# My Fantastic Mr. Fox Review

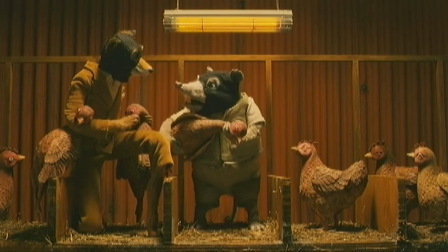(4:09) I said one bite. I'm trying. I have a different kind of teeth from you. I'm an opossum. That's so grizzly. There's blood and everything. Follow me.
At first I thought, oh, maybe this is kind of more like Zootopia than I thought. Maybe it's only mammals that can talk, but then we see dogs in this film and they don't talk at all either.
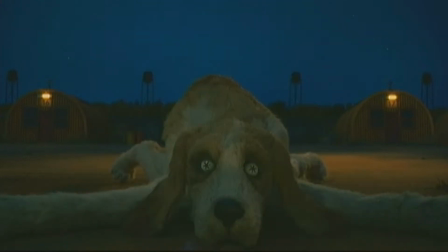(4:29)
So it's like, this specific group of animals, they can talk, they dress, And with other movies that we question it, but that's not really what Wes Anderson movies are about.
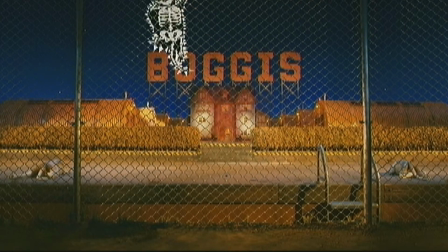(4:42)
Basically because the movies that he makes are normally more about how does the world make you feel and less about how does this world make sense. I do like the unique perspective it gives these animals, like, because for the most part they'll act like normal humans do. You know, they're talking, they're civilized, they'll just be normal pretty much, and then all of a sudden they'll just start tearing into things like rabid animals.
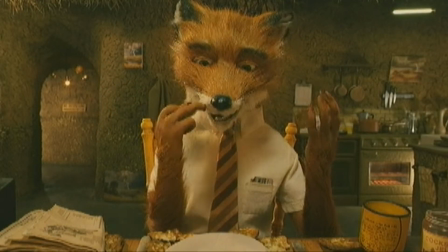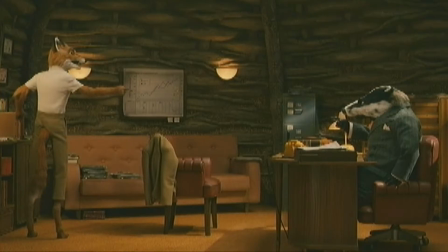(5:11) Are you cussing with me? No, you cussing with me. Don't cuss and point me. You're not going to cuss with me.
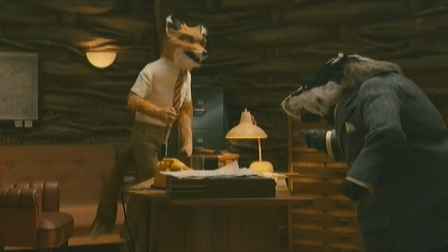(5:17) You're going to cuss with me.
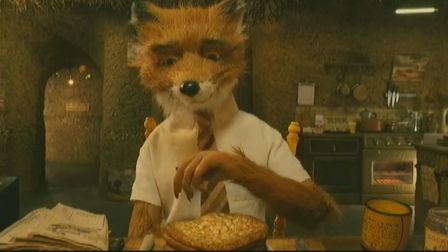(5:21)
I like this because it shows while they are trying to be like people, they will still every now and then surrender to their animal instincts, and that goes really well in the climax of the film where all the animals use their special abilities to win the day.
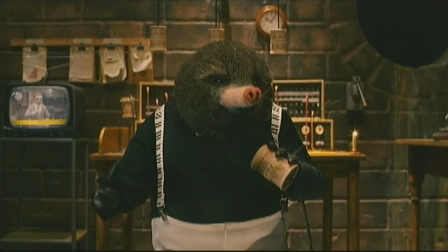(5:33) 28 pine cones fired, 22 targets hit.
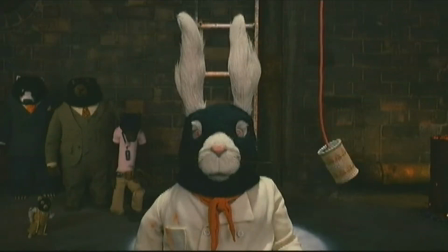(5:40) decoy phase go yes sir i still don't know where badger got his training for demolition and why he has that but okay beaver castor fiber i can
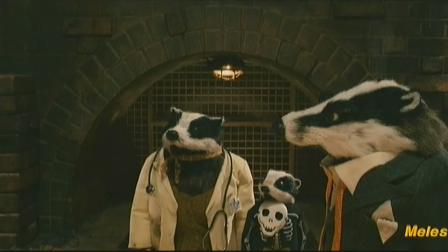(5:50) chew through wood amazing linda got it badger melis melis demolitions expert what
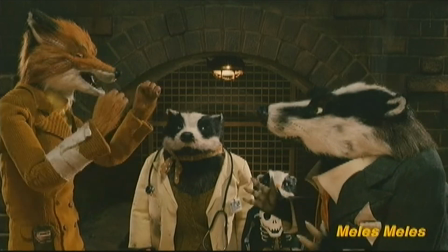(5:55) since when explosions flames burning thing demolitions expert okay linda got it and they
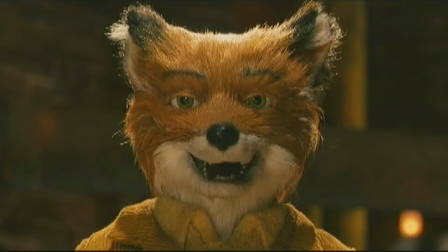(6:00)
really hit it home with this particular line i also see a room full of wild animals.
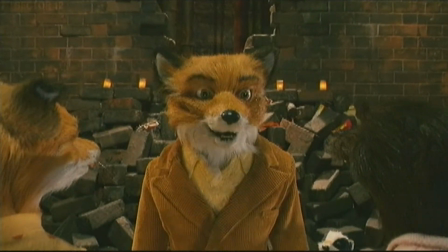(6:07) Wild animals with true natures and pure talents.
And lines like that really work because of the second thing that Wes Anderson films do very well is they have great dialogue.
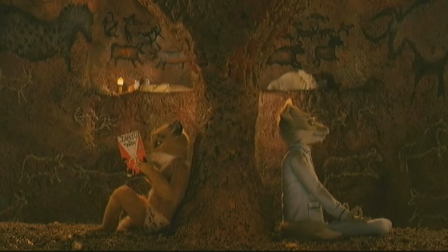(6:17)
He has a great voice for characters and how each of them would react into any given situation. All the characters had distinct voices and I'm not just saying by their voice acting, I mean with the way they are written. If I read all these lines from all these different characters out loud with the same tone of voice, you can probably still guess which character I'm quoting just because the way their personalities are.
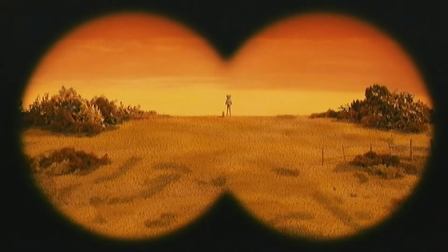(6:38)
Now looking at the animation, it is for the most part done really well. The world looks like it's out of a storybook and the comedy is super quick.
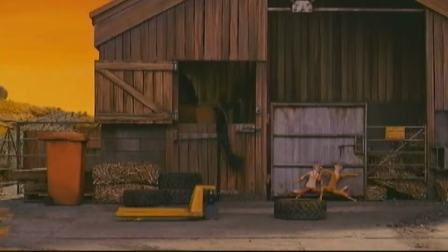(6:45)
I mean, sometimes I had to rewind and go back just to see what they were doing in it. Like, there's a scene where Fox and his wife are just running along and then something quick happens, like, what was that?
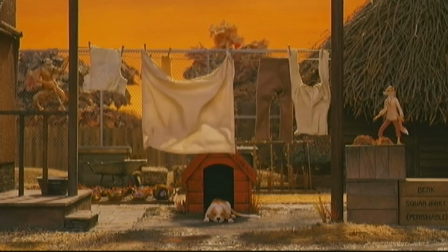(6:54)
And I rewind it and I looked back and he placed it like a cloth over a puddle that she could walk over, and it's so quick they don't stop for you to notice it,
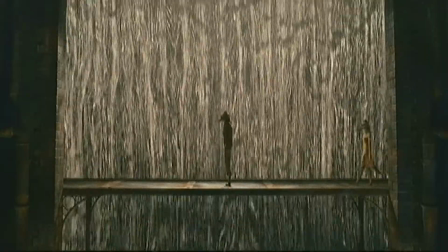(7:03)
but if you do, it adds a lot of humor to it. In terms of the whole world, the animation looks amazing and has very fluid animation. I think the places it comes up short sometimes is in the facial expressions.
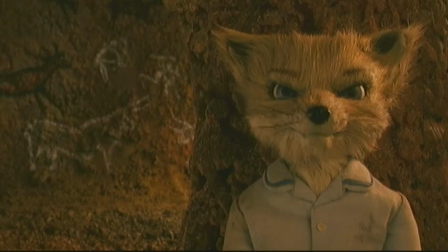(7:17)
Now, for the most part, I think it works, but there are some times when I can't really get a read on what the character is thinking with the way they animate their facial expressions. Like, take this little scene.
I'm pregnant.
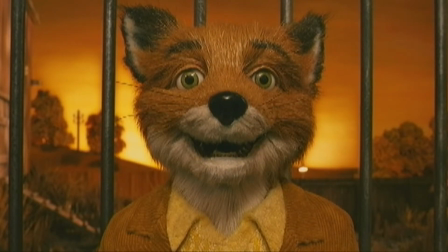(7:32) Wow. Great name.
Now, I can read that he's shocked, but I don't know that he'd be shocked terrified, like, or shocked happy, like,
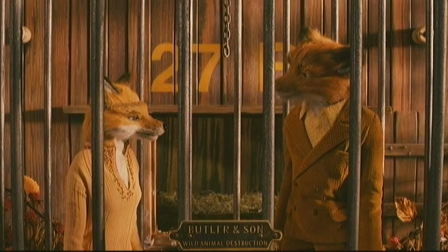(7:46)
I don't know. I don't really get that read off of it. You know, I don't really get what I'm supposed to feel with the character in that situation.
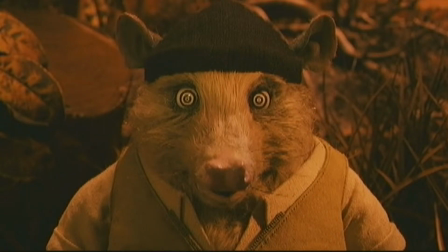(7:54)
Sometimes you do get a few looks from characters that feel like they're from the uncanny valley, and some people might even say that that adds to the overall feel of the movie. But for me, I always just want to be on the same page as our main character. There's some times where I'm like, I don't really know what they're thinking.
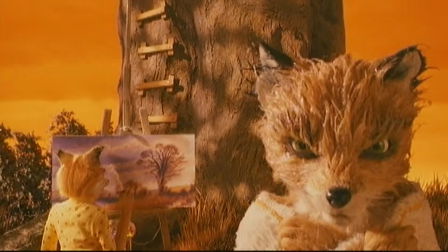(8:10)
But overall, I'd say the animation is very, very good. Now when it comes to the characters, my favorite has to be Fox's son, Ash.